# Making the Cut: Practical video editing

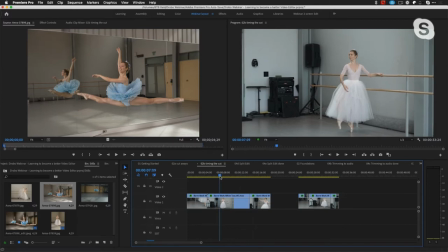(20:42)
So I can go here and arbitrarily move this over. And I don't necessarily have to be too precise. I want you to see the difference when I do this. And I can trim this. I'm going to trim this a few different ways depending on the style that you like. Before I did what was called a ripple trim. But in this case, I'm just going to go ahead and I'm going to blade this.
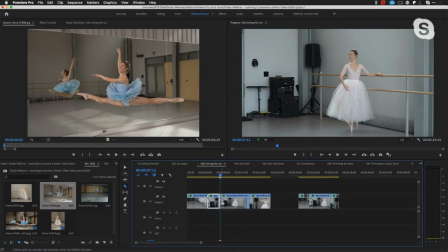(21:00)
I'm going to cut this. So I'm going to hit the C key and I'm just going to cut out that segment. Not necessarily the fastest way to do it, but you can see what I'm doing. I selected this one piece. I'm simply going to delete it and then I can move this over. Okay, so that's a basic way of editing. You can actually do this all with keyboard shortcuts and save time, but I want you to see the concept here.
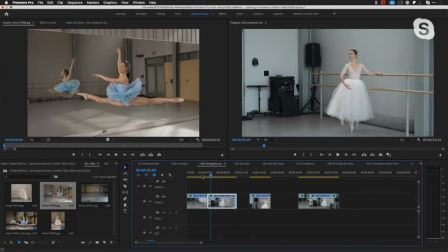(21:18)
So we have the foot moving, and it's pretty smooth.
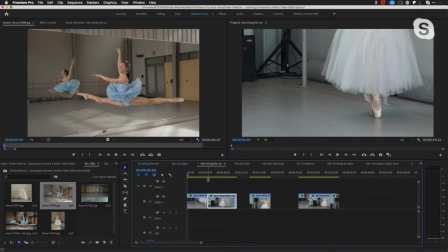(21:25)
Now, if I want it to be precise, I can go right to that edit point. Okay, and I just need to turn a couple things on here so I can jump right to my edit points. There we go.
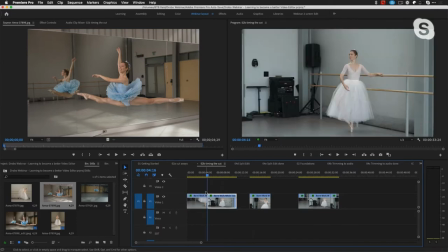(21:36)
So I can go right to that edit point, and if I wanted to, as I step between frames of video, undo that, I can see the motion of the foot and try to match that.
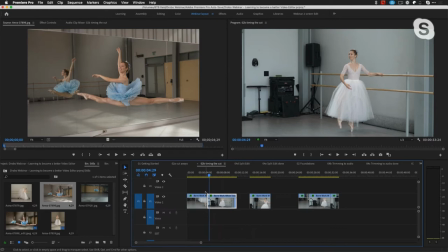(21:50)
Now, the key thing is, it's okay if I pick it up as it's going out, but I don't want to repeat action. So I can tighten this up a little bit and to make it smoother, but technically, probably don't need to do that,
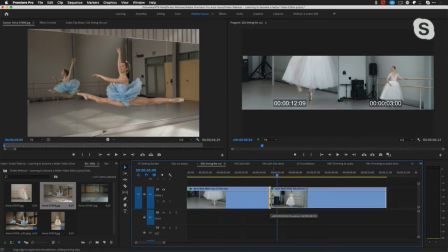(22:03)
but I could do a little bit of where I just take off a frame or two just to tighten that up,
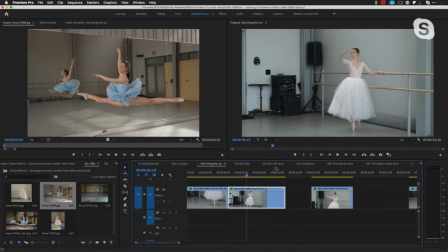(22:08)
and I see that nice motion. Now let's jump back here and see how we can go to the third shot and why it's important to cut on action. So I go here and I could go to this, you know, shot with the wide shot there, and then I can try to match the action with her hand up.
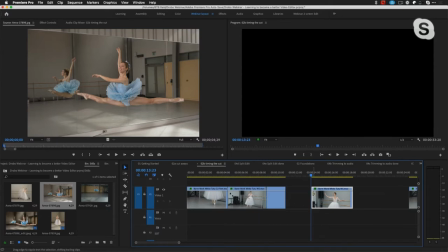(22:24)
And I think I have a little extra video here. Let's see if I have that.
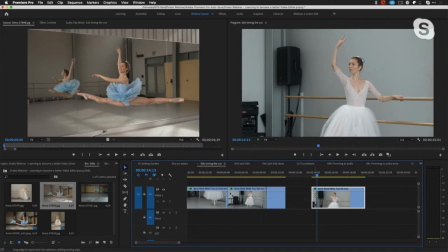(22:28)
Okay, so I'm going to go here, and if I cut this point, okay, I'm going to just trim off the beginning.
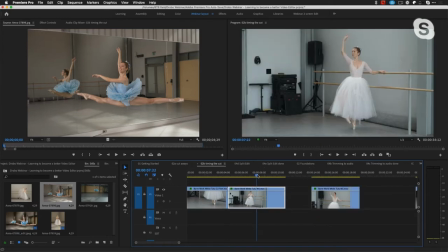(22:36)
Okay, her hand's up here. Her hands up there. I try to do that match.
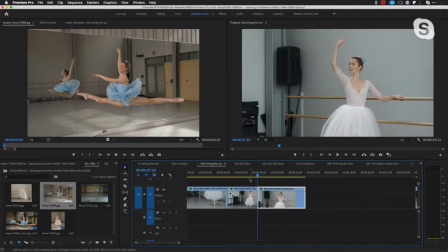(22:41)
I want you to see why this doesn't work as well. Okay, I hit it play. And yes, the motion, even though I'm not precise, is pretty close. And even if I got it precise, that cut would jump out at me because there's no necessary movement.
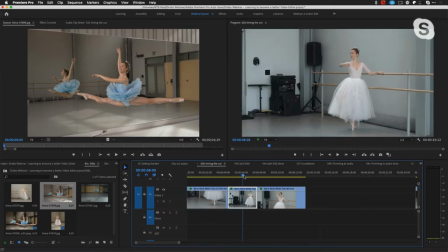(22:58)
But if I cut it on movement, like the hand coming up,
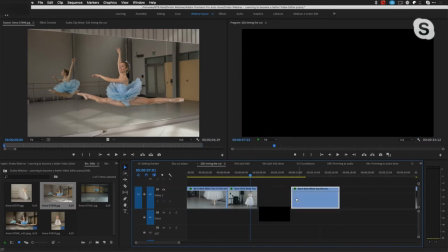(23:01)
okay, so I pick it up there with the hand coming up and I have to extend this shot to see if I have that motion.
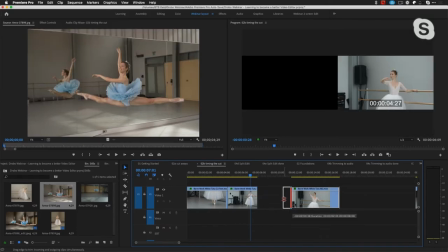(23:07)
And the important thing when you are matching action is you don't want to repeat action.
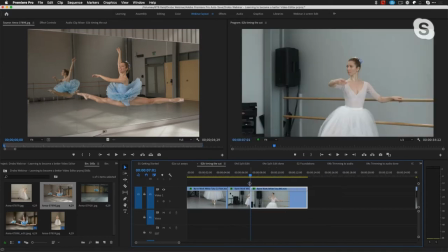(23:12)
So if I bring this over here, you're going to notice that her hand is up and then it's lower. So our eye quickly catches repeat action. If we have less than a perfect match, so I'm going to go back here and just see where her hand is.
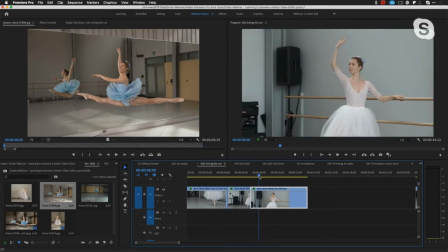(23:28)
Okay, it's right up there. So if I bring that up, and even if it's a little higher, and I'll trim off the head here, okay?
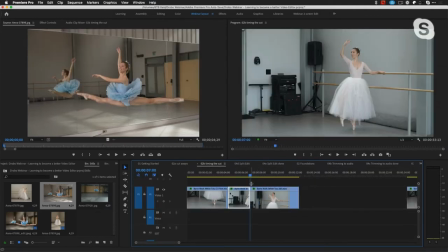(23:36)
So if I look at this next to each other, oh, they're pretty close, but I'm going to actually cheat and make it a little bit worse.
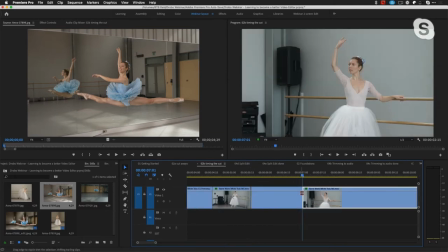(23:42)
Zoom in a little bit here, bring that back a little bit.
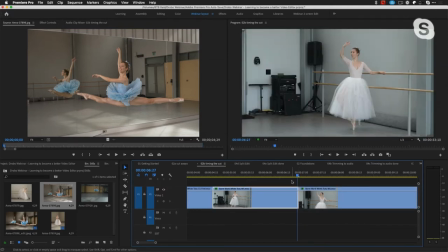(23:47)
Our brain will fill in if there is motion missing. So let me go ahead and just hit the play here. You can see this.
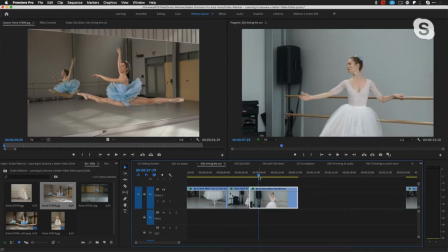(23:58)
And even at this point, I think that it's still too static. I really want to pick it up here.
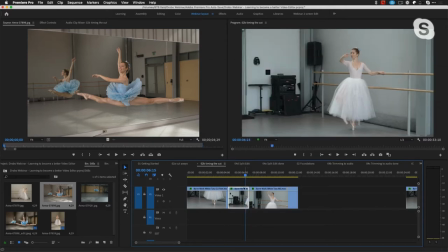(24:04)
Okay, so there's something that I would do. I could work this, but there was something called a roll edit. So depending on your edit system, you know, you can look up how to do it. You know, here in Premiere, I can just, you know, zoom in and grab the two sections with my trim tool.
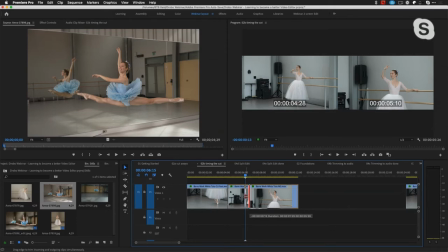(24:16)
And I want the edit to happen here, okay, when her hand is coming up.
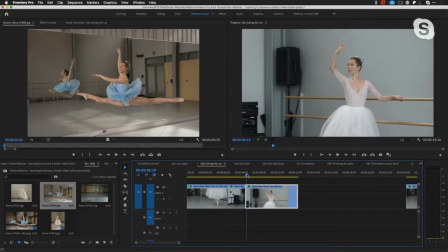(24:21)
So it's coming up there, and then I want to pick it up when it's down. So there we have motion.
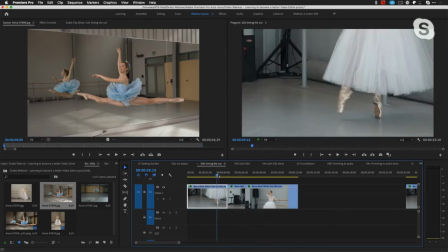(24:27)
So this way, if I was watching this, the cut would be a lot smoother.
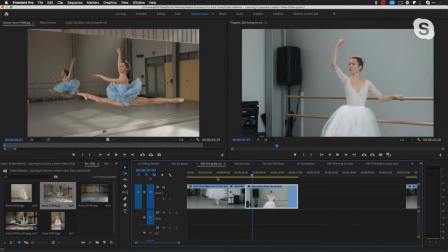(24:33)
So that is creating the edit that's smooth, But when you're looking at editing something, you're also watching it over time, okay?
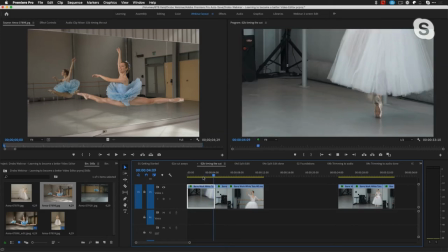(24:42)
So in this case, I'm thinking, you know, that edit worked, but this shot just isn't on long enough for me to really appreciate what she's doing.
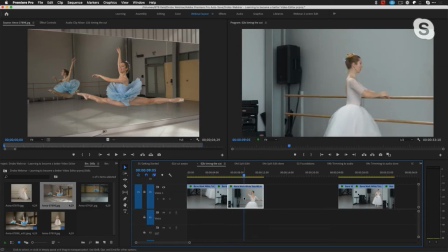(24:50)
I think I really want to do it on the turn. So using the same philosophy, I'm going to go ahead and just move this over so you can see what I'm doing. And I want it on the turn, so I pick it there. This is really a lot of action. This is great. So I'm going to do it even as she's finishing up her turn here. I'm going to trim off the head.
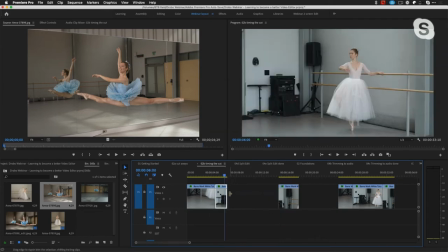(25:08)
Okay, I'm just going to take off the head of that shot so we start in the turn. And then we go back here, and I'll extend this shot until, again, I see her turning.
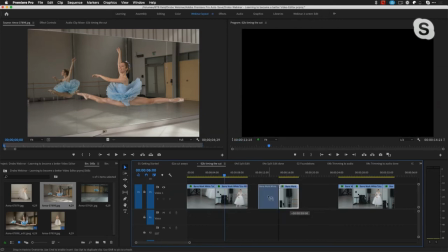(25:16)
And she can even be going just into the turn. So now as we put these together and you look at this,
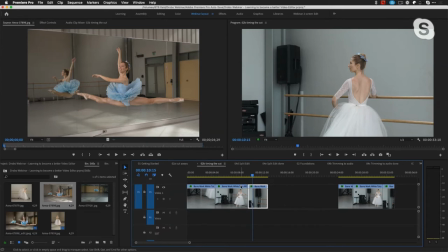(25:25)
I see a little, you notice your eye, even though it was subtle, there is a little bit of repeat action there. Okay, she's almost finished the turn here and she hasn't completed that.
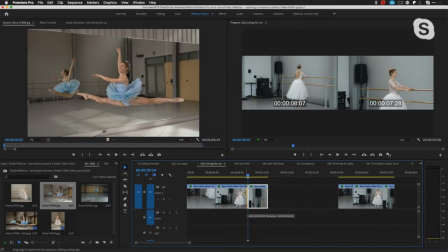(25:34)
So the trick is, when you're watching this, is to start tweaking it so you can get the motion so it's similar. And this isn't going to be exact match. If you look over here to the right side, she's not quite at that half waypoint yet.
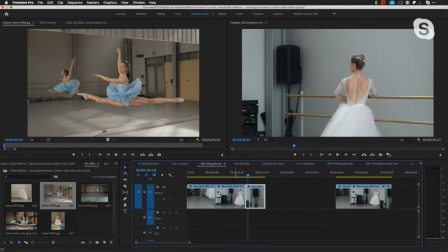(25:46)
But our eyes will fill in that blank, and if I did the edit right, this should work. And as you can see, I now have fluid movement, okay? Whereas if I cut on before or after the action, my attention would be pointed to the fact that there is a cut.
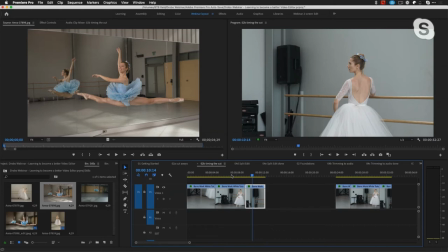(26:02)
And the whole point is, you want to make sure that you hide the edit point. So that's the key thing, is always trying to cut on action. And it doesn't have to be precisely matching, but just be careful not to repeat the action, because our brain will register that.
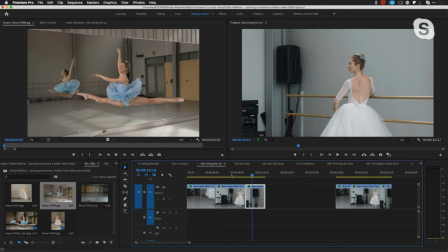(26:17)
The only time you want to do that is if you're doing like a Michael Bay movie and you have explosions and you're looking at them from like six angles. But when you're doing most videos, you don't want to repeat action unless you're going to make a statement, but you can actually remove a little bit of the movement and our brains will fill in those gaps.
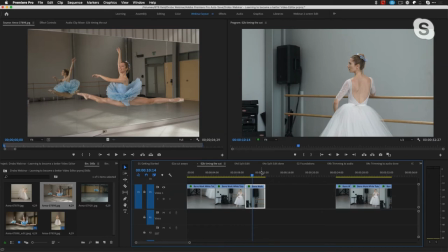(26:33)
Now let's take a look at some other ways that you might be wanting to work on edits.
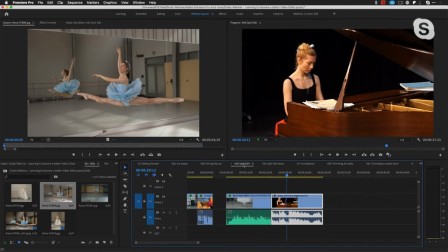(26:38)
And one of these is something I referred to earlier, and that is the split edit, or you'll hear it referred to as a J cut and an L cut. And I have a slide in just a moment that kind of will, you know, define so you can easily remember what's the difference between a J cut and L cut. It's just really the direction. And the truth is that, you know, unless you're taking a test, you don't really have to know which is which. But the whole point is that a lot of times when you cut, you don't necessarily want to cut the video and audio at the same time.
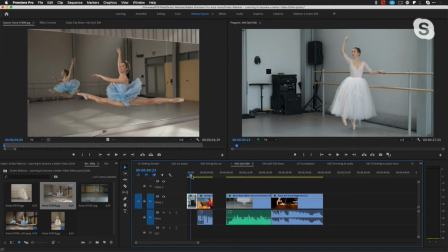(27:06)
So take a look at this. We have her dancing. This is picking up from when she's dancing. And then she's going to start talking.
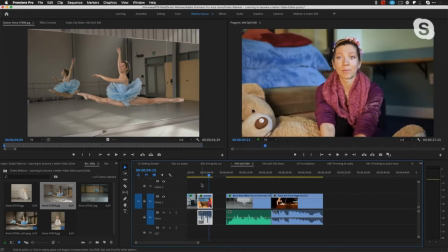(27:14) I'm Anna Rushlow. I'm my dancer from...
So, you know, this is nice.
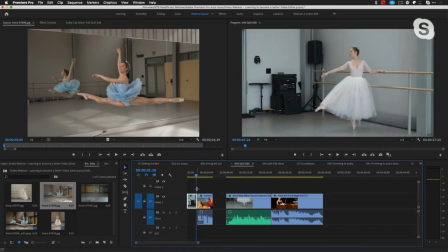(27:18)
The edit kind of works, but it is a little abrupt. But what would be nicer and what is smoother, and you see this in television a lot, is if you actually start hearing the audio under the existing video, which mentally prepares us that we're going to be going to an interview.
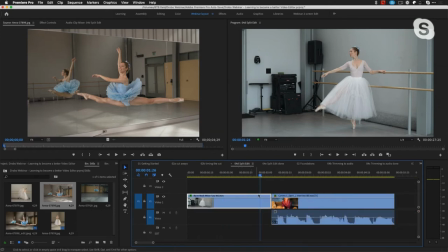(27:34)
So if I zoom in here, instead of cutting these simultaneously, what I want to do is I want to extend my video over the interview, over the audio, okay? So, and this will make the sound of a, or the look of a J when you see this.
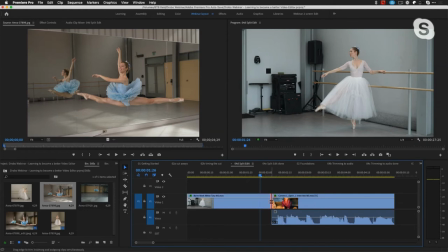(27:51)
So this is a J cut, or the audio leads the video. Now, depending on your software, you'll do this different ways, but all I'm going to do in Premiere is I hold down the Option key,
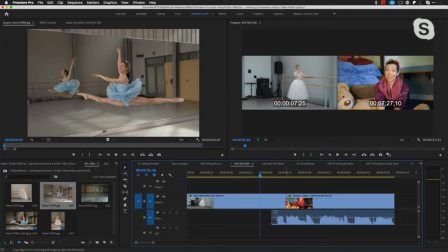(27:59)
so I only am working with the video, and I just let the video of the first shot linger over her speaking.
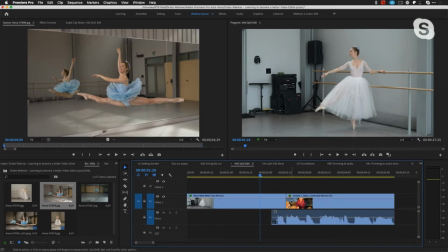(28:07)
I can see that visually here, and then when I cut to her, it will be transparent to the viewer. So we'll play this back.
I'm Anna Rushlow. I'm my dancer from...
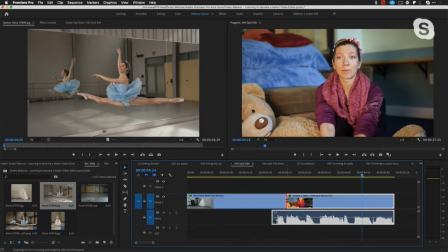(28:17)
And I might even want to push that a little bit more, okay? A lot of times you'll see this on television.
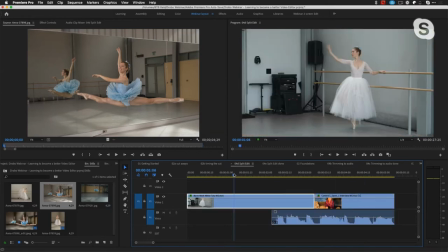(28:22)
You'll hear the next scene before you see it.
I'm Anna Rushlow.
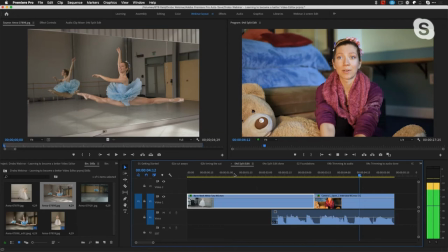(28:27) I'm my dancer from Crimea.
So this is in case of an interview, but a lot of times if you're switching locations, and you'll see this in television all the time, or in films all the time, is that, you know, in the old days when you were watching a movie, let's say the 50s, you know, you watch something, a Hitchcock from the 50s, great,
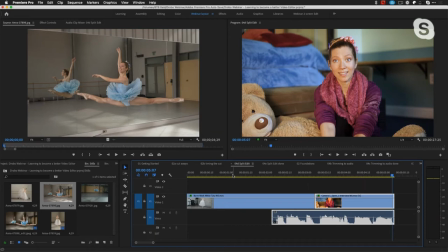(28:42)
great stuff, but the audience wasn't as, not only say sophisticated, but they weren't trained to have these dramatic jumps in time and place.